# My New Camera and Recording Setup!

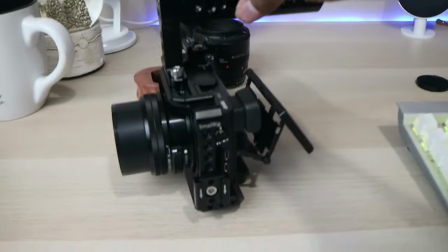(3:54)
as you can see I added a couple of cold shoe plates
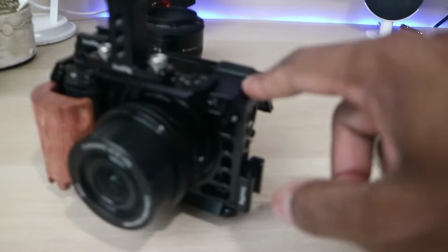(4:00)
and there's one right there and it also came built in with one so there's a cold shoe plate right there as well and then
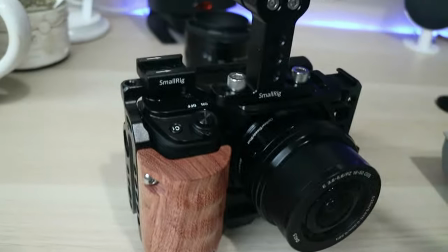(4:07)
i added this little wood handle now all these things add up to a really really versatile really
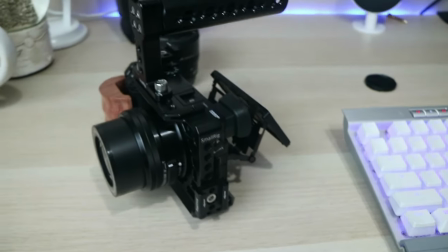(4:14)
really versatile camera little setup um i plan on doing a lot of videography
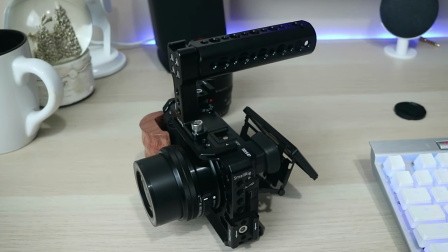(4:20)
later on and also taking pictures you know starting up a photography business
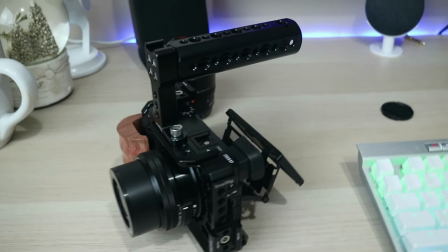(4:26)
and this camera takes much better pictures than my old canon camera does so
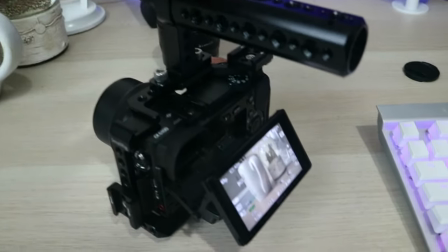(4:31)
also with this camera i got a viewfinder which i love and i also
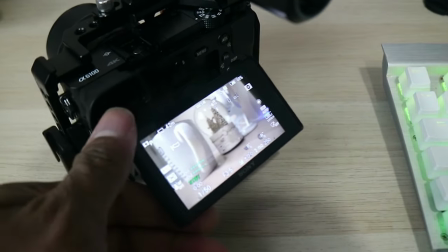(4:36)
got another flip up screen another tilt screen uh the screen is really really bright really really sharp this actually tilts up which was a flaw in
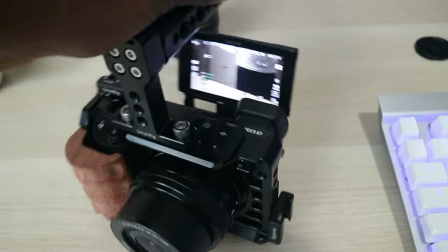(4:45)
the last few you know sony cameras because they didn't have this feature so with that said guys that's that's it now i could break it all down
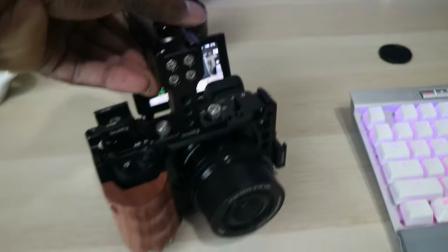(4:54)
but man it takes a long time to put back together and stuff but you get the gist you know but this is what i use this is what i use lately to record my
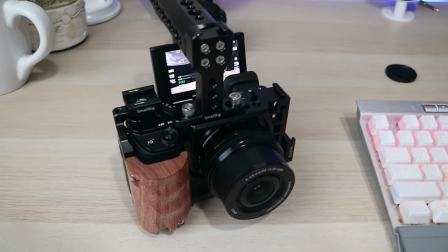(5:02)
videos also i do record in 24 frames a second so this records in 1080p 120 so for those awesome
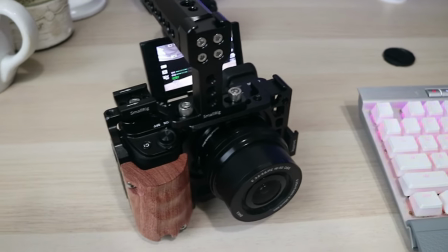(5:10)
slow motion shots i can get that with this with the canon camera i had to do a lot of fizzling around the software you know post edit
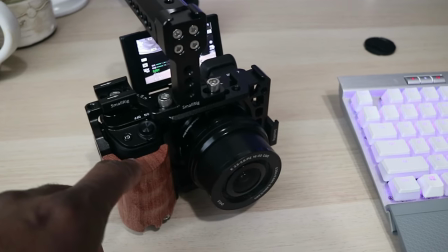(5:18)
to to do all this stuff so with this camera it just does it it's great i love it i do thank my girlfriend a lot for
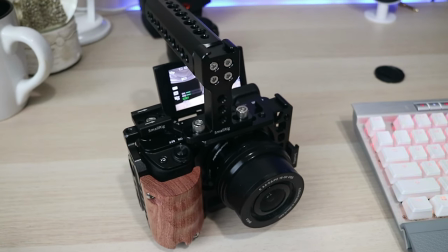(5:25)
you know hooking me up and this is going to help take my channel to the next level all
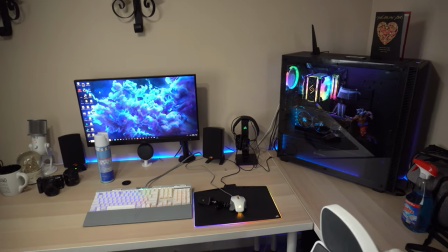(5:31)
right so we back on the a6100
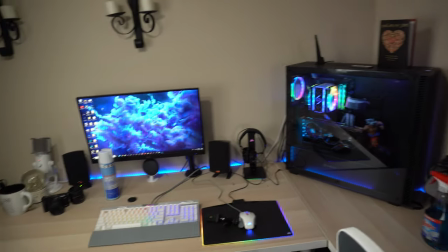(5:34)
there's the setup and everything excuse some of the stuff that's on the desk but i've been cleaning this stuff you know the whole um sickness thing around the
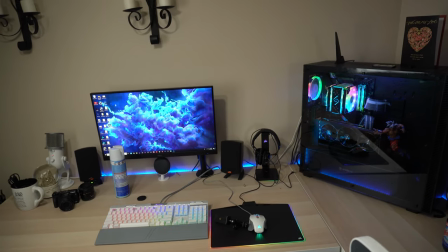(5:41)
world that's going on well stay safe so how does my lighting look you guys wonder how my lighting looks what do i use to brighten my videos up and have proper
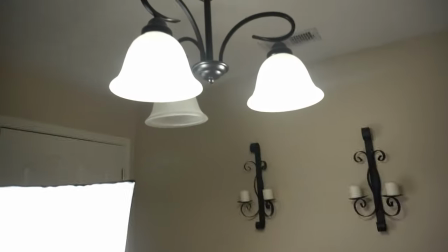(5:49)
lighting to record in proper and optimal settings well one i use you know stuff that i have around the house um i
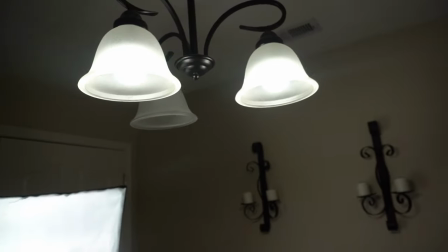(5:58)
am missing a bulb but i took it out on purpose because i feel like it added too much um too much harsh lighting
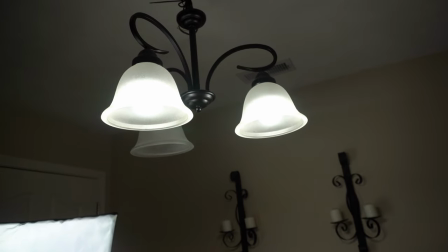(6:05)
and you can clearly see it if i hook that bulb back up or i screw it back in um typically i use this whenever i'm shooting b-roll i usually
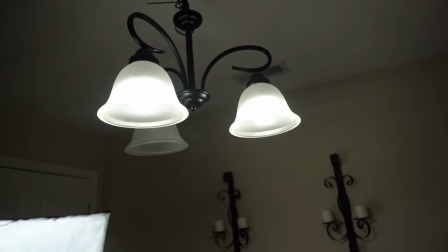(6:13)
turn it off when i don't do b-roll and it's just me doing talking head videos
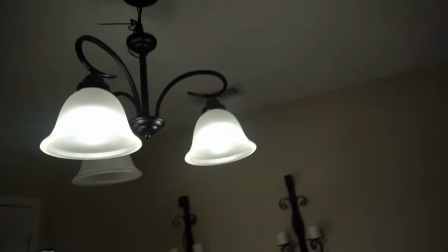(6:18)
um so it's usually dark in here so if i turn it off you can see it's pretty dark
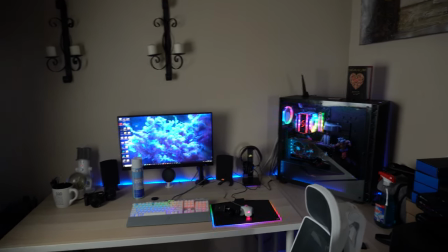(6:23)
in here and that's how i get that that darker background but you see there's still a lighting source
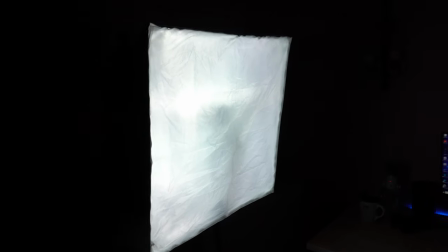(6:29)
so what's that lighting source the lighting source is this let me turn the light back on so i can kind of see it better um this is my
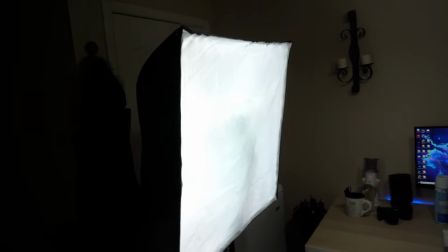(6:37)
um softbox this is from newer and you know excuse
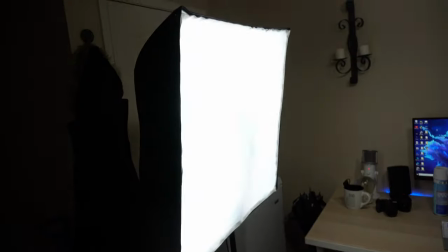(6:42)
the kid toys and stuff but this is from newer i have three of these lights
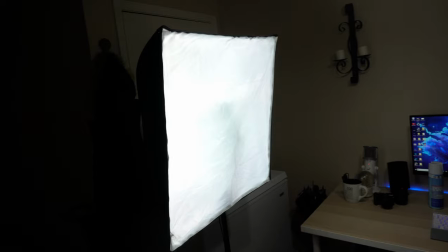(6:47)
but i only use one this one is more than bright enough more than bright enough what i need in this little area i actually record
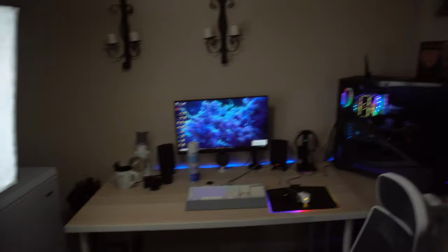(6:55)
in my dining room um you guys don't know that but i actually record in my dining room because i have nowhere else to record it and my girlfriend
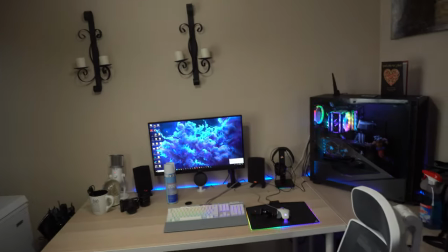(7:02)
said you know she looked out for me and told me you know we could take out the table you know use this as your little area thank god for my
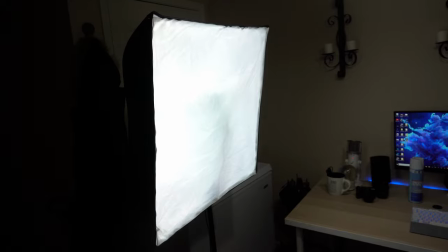(7:09)
girlfriend she's lifesaver but this is my lighting this really is all i use i don't use nothing else just these two lights right
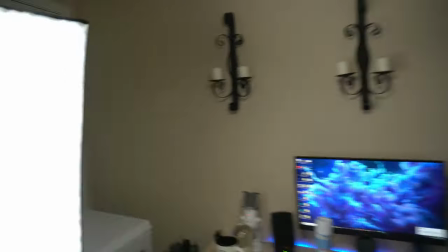(7:16)
here um if i have to bring out an extra one i do have an extra one i don't have a big soft box on it i have this
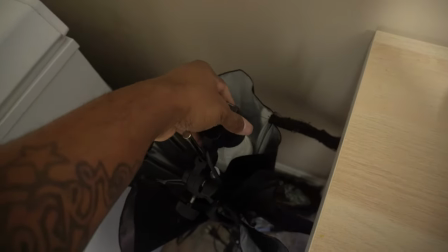(7:23)
this little x one right here and this is an rgb bulb inside of it i don't use a soft box i just use the umbrella
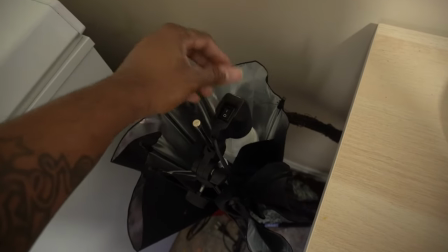(7:30)
the umbrella distributes the light a lot more if you ask me but this sits
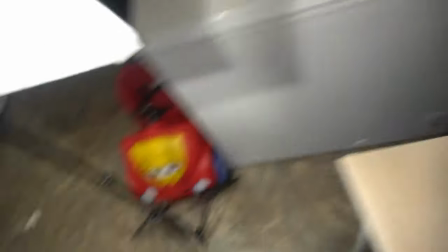(7:34)
lower and i kind of put it at an angle above my face and that's
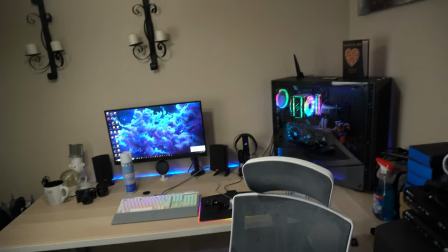(7:39)
really it guys so let's get back to talking about some more stuff
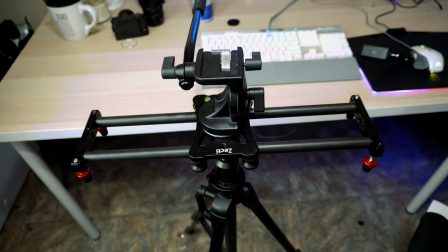(7:43)
so when it comes to panning and doing like glide shots and